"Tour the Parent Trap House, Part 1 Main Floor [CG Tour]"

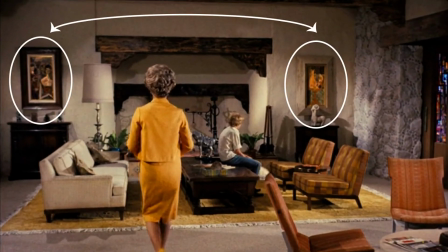[21:25]
Notice the different pieces of artwork chosen for the ranch house. Big, chunky, rustic frames surround most of the paintings.
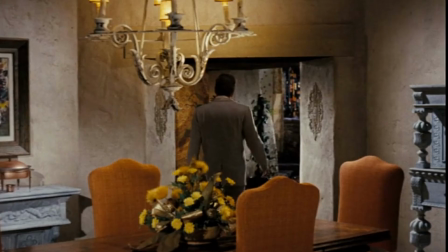[21:32]
Large scale furniture, extra wide hallways.
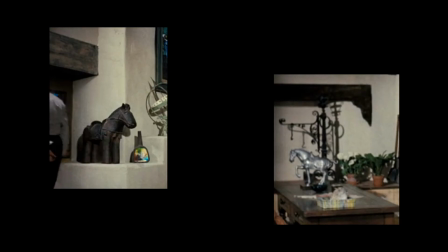[21:35]
We see horse sculptures, some with an almost primitive kind of feel to them, and views to the outdoors everywhere.
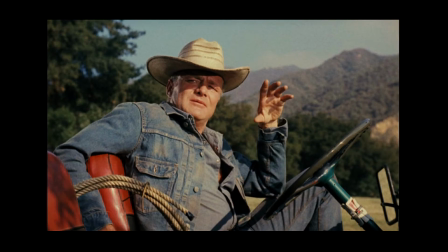[21:43]
These characteristics line up with the owner of the home, Mitch, played by Brian Keith,
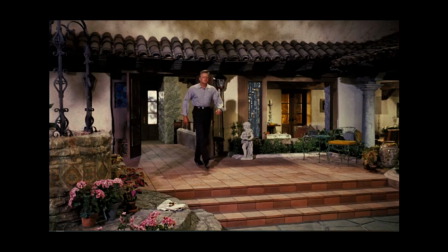[21:48]
a bachelor who is big and tall and broad-shouldered, a bit rustic, and a little bit larger than life.
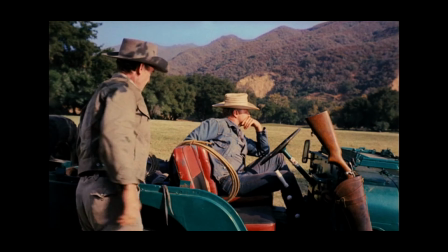[21:55]
He's also a hard-working rancher who prefers old Jeeps, blue jeans, and the great outdoors.
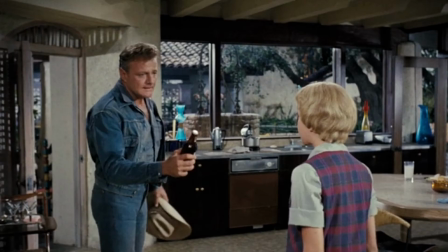[22:02]
Without knowing anything about the film or the characters, just by looking at the home,
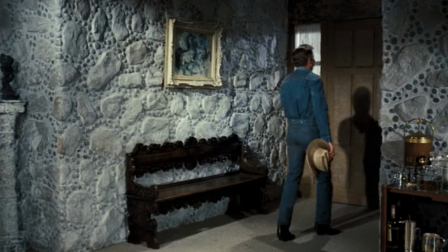[22:07]
you would be able to make some logical guesses about the kind of man that lived there.
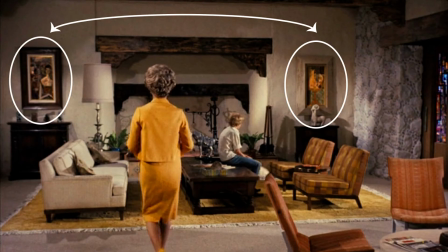[22:12]
But let's take a closer look at that artwork again. What type of paintings do those big, chunky, rustic frames hold?
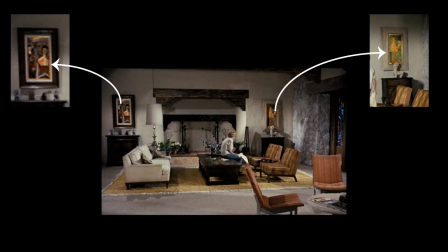[22:21]
They are chock full of color and beauty, elegance, refinement.
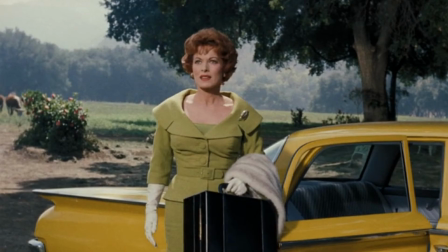[22:27]
And who does that sound like? Maggie, his ex-wife who abruptly re-enters the picture,
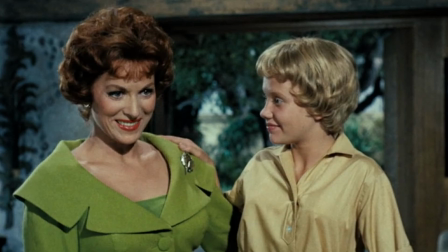[22:33]
played by the lovely Maureen O'Hara, who is full of life, color, and beauty.
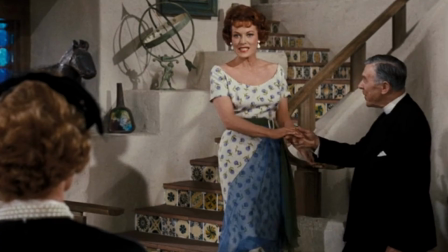[22:39]
She dresses in the latest fashions. She's from the culturally refined Boston area with its accompanying lifestyle.
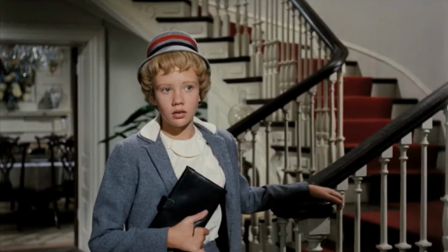[22:46]
When we get to see her Boston home in the film, it exudes elegance, sophistication, and feminine beauty.
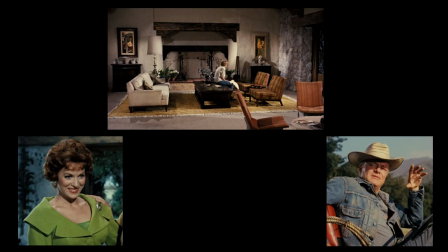[22:55]
The artwork, furnishings, and style of the ranch home weds these two opposing lifestyles,
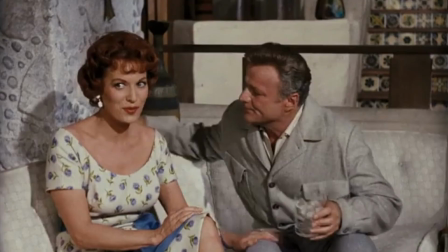[23:02]
giving us a pretty big hint from the moment we enter this home that maybe these two
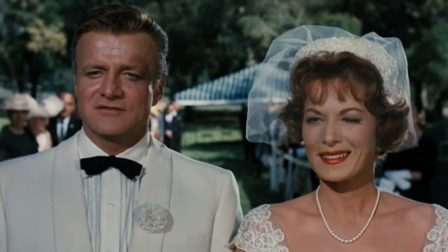[23:08]
personalities could be blended together and it could all work out in the end.
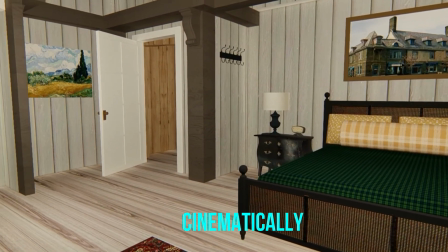[23:13]
Your home should reflect who you are too, and it should feel effortless, not orchestrated.
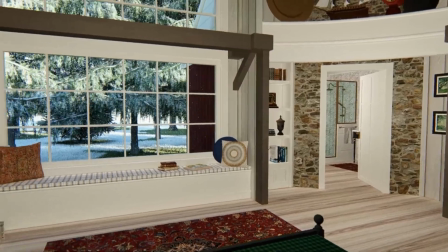[23:19]
A beautiful blend of what makes you, you, what makes your family, your family.
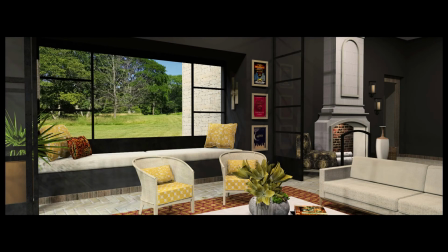[23:27]
So what will reliably create the mood you want in your home? How do you tell your story?
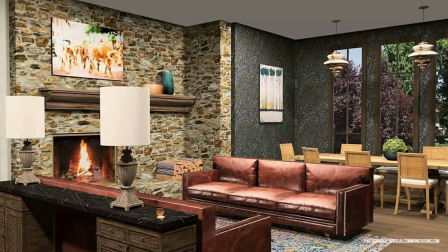[23:34]
I teach these concepts and how to implement them in each episode of Cinematically Inspired Design.
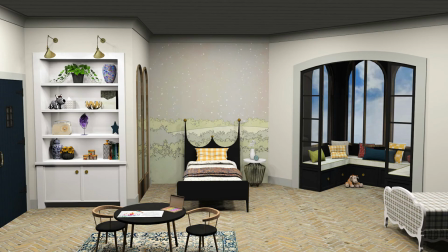[23:42]
As I teach and walk you through the time-tested principles, you will discover how to make your home feel just the way you want it to,
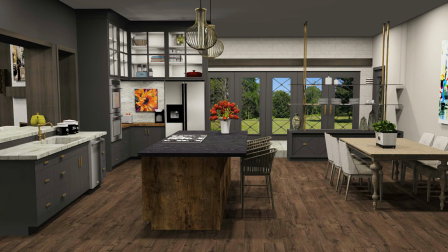[23:50]
the way it should be, the way it was meant to be. You will learn how to tell your story through design. Well, I hope you enjoyed today's tour and hopefully learned some fun things along the way.
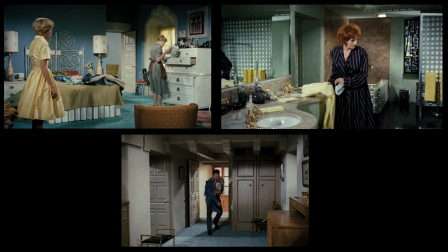[24:02]
On our next episode of Behind the Scenes, we'll be going upstairs at the Parent Trap house.
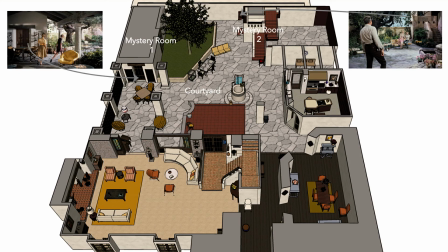[24:07]
We'll also get a look at the interior of those mystery rooms we talked about and try to figure out what they might have been. There are clues.
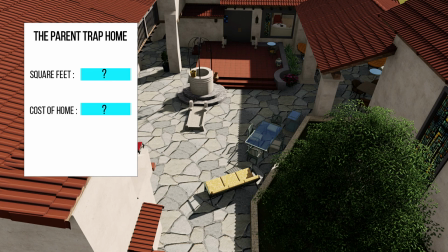[24:16]
I'll show you the approximate square footage of the home, the cost in today's dollars, as well as the estimated income of the family.
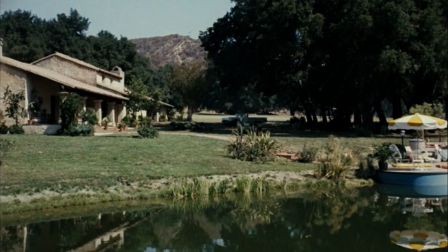[24:24]
We'll get to see the layout of the whole property and walk around the exterior as if we own the place,
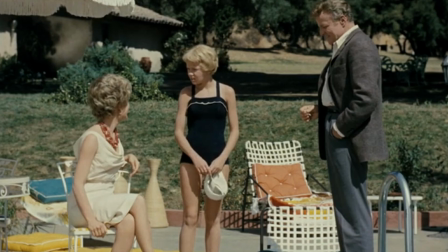[24:30]
including heading on down to the pond and the barn.
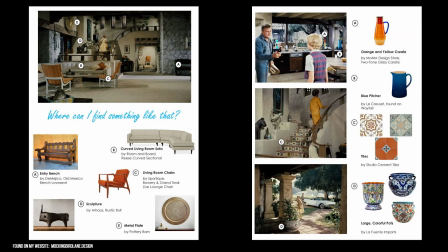[24:33]
By the way, you'll find a link below in the description that will take you to a page where you can find similar items as those we saw in the home today.
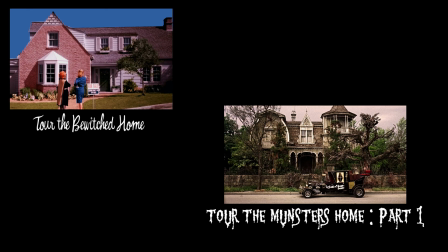[24:42]
If you don't want to miss an episode, don't forget to hit the subscribe button down below. Stick around at the end to see the set design team that brought us this incredible home. They were geniuses, and they deserve their due. But as for today, that's a wrap. See you next time on Behind the Scenes.